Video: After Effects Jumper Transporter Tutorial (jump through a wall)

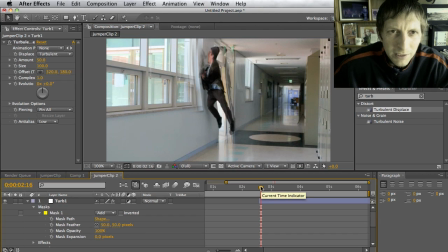Okay, so now for our turbulence, it's gonna like start at maybe a zero. So I'm gonna go ahead and hit the stopwatch right at the beginning of it. So amounts, we're gonna hit zero.
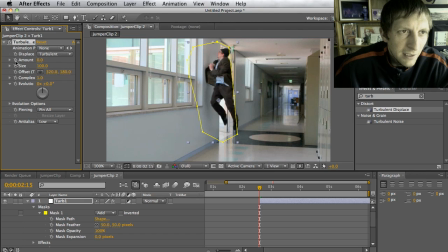Okay, and then I'm gonna go ahead and hit the amount stopwatch. And again, if it's cut off like this, it's okay. This is just an adjustment layer. It's like an effect on this layer.
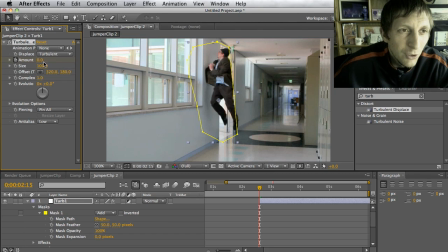So it's not going to cut me out. Just the turbulence is going to be cut out. So I'm going to hit command and right arrow a couple times until I get where I want it to be for my turbulence. I'm going frame by frame. And so now I'm going to hit maybe 50 again. And you'll notice I warp.
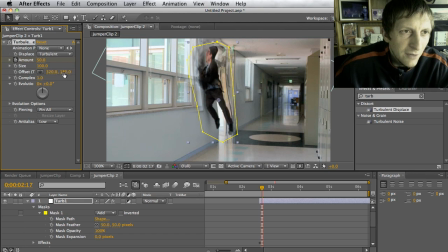And then if you go ahead and click on offset, we can offset this thing too. And when you do offset, you can basically bend it the way you want. So I'm gonna bend it maybe like that. Okay, then hit command right arrow a couple more times.
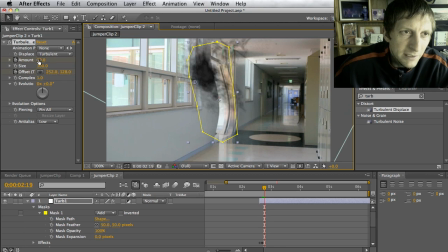Okay, and now I'm gonna go back to zero for my amount. And now it'll return the background to normal so it won't be so distracting, okay?
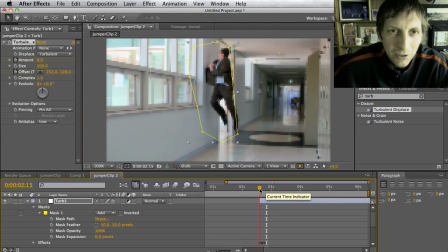So now what we got is I'm coming up here, I get displaced a little bit, and I'm out. Now, now I come out here, and I can do the same effect to this part here.
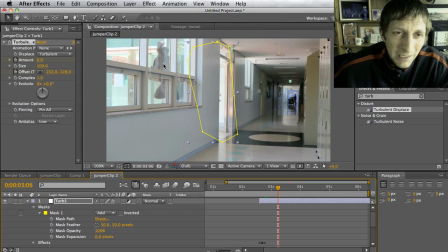The problem is it's gonna bend the wall more than it will me, and so I'll do the same thing except for the turbulence, bending, and the smoke.
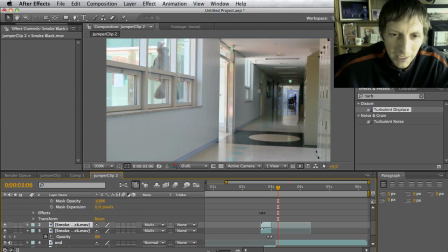Notice if I go to my smoke and hit Command D, which will duplicate it, and then I put the smoke like this, and I put it over me here. Notice it looks like it's still in the hall. So I'm gonna have to hit T for opacity, and then drag that down so it's a little bit more faint.
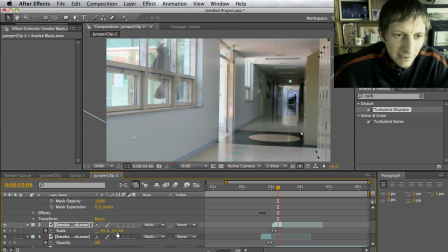And I'll probably scale it down too because it's outside.
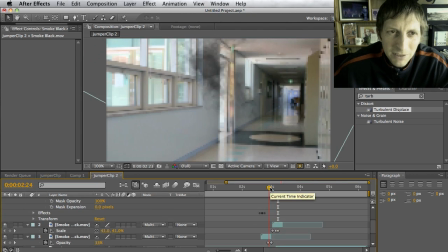So, but if it happens fast, I don't think people will kind of like realize it too much. But that's just something to consider when you're filming, what to consider.
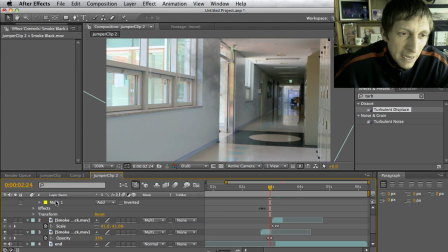So the last part I would probably do is, and again, I would mask and warp it again if it's appropriate. In my case, it's not. Because of that wall, it'll warp the wall instead of me. Now, what I'll do is, you want like, you know, boosh, boosh, you know, that sound effects really help.
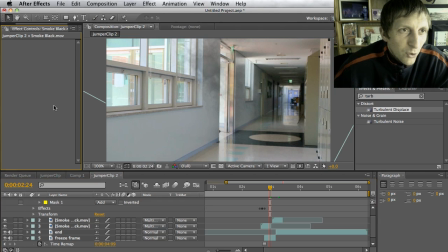So if I go in here to my
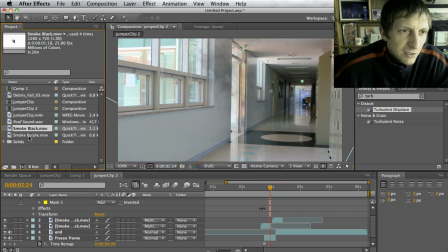sound effects, like that I've imported, so I've imported, let's see, a poof sound. So I can go ahead and drag that sound clip in there, and then just go ahead and
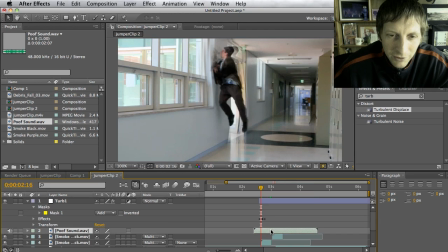drag it right to where he starts to poof right here, you know. And then trim it down, okay? And then hit Command D, and then put it where he, I come out as well, you know?
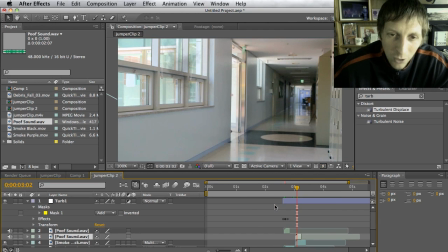So that'll be a little bit more realistic. Now, one more thing I want to do, I told you, make things more realistic. Why he's jumping, notice I see debris coming down, so I've downloaded this debris right here.
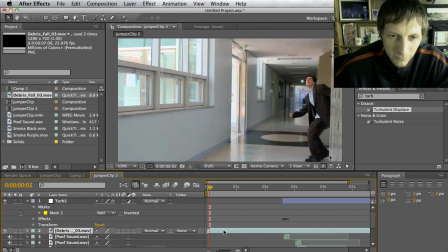So I drag that debris in. And now if you notice, I'm going to scroll through, debris falling on me.
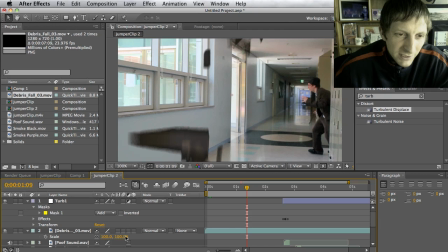First of all, it's too big, so S for scale. I'm going to scale this down so it's a little bit more realistic.
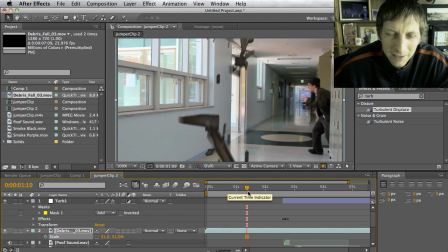It's not too crazy. And second of all, the debris clip is basically big debris first and then small debris later.
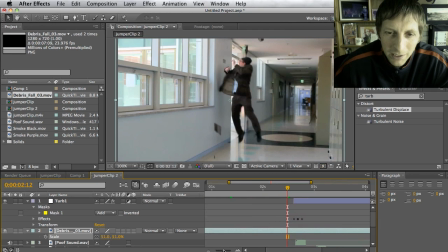I want to give him a reason why, like, I'm escaping the big debris that's coming. So what I'm going to do is go right where the big debris just landed and get the little stuff.
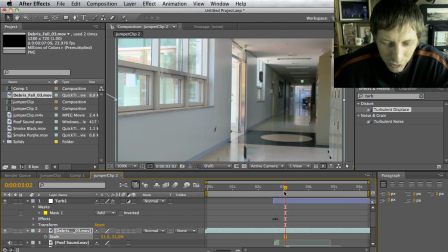Okay, so maybe right about there, Command Shift D, and then I'm gonna just switch these two.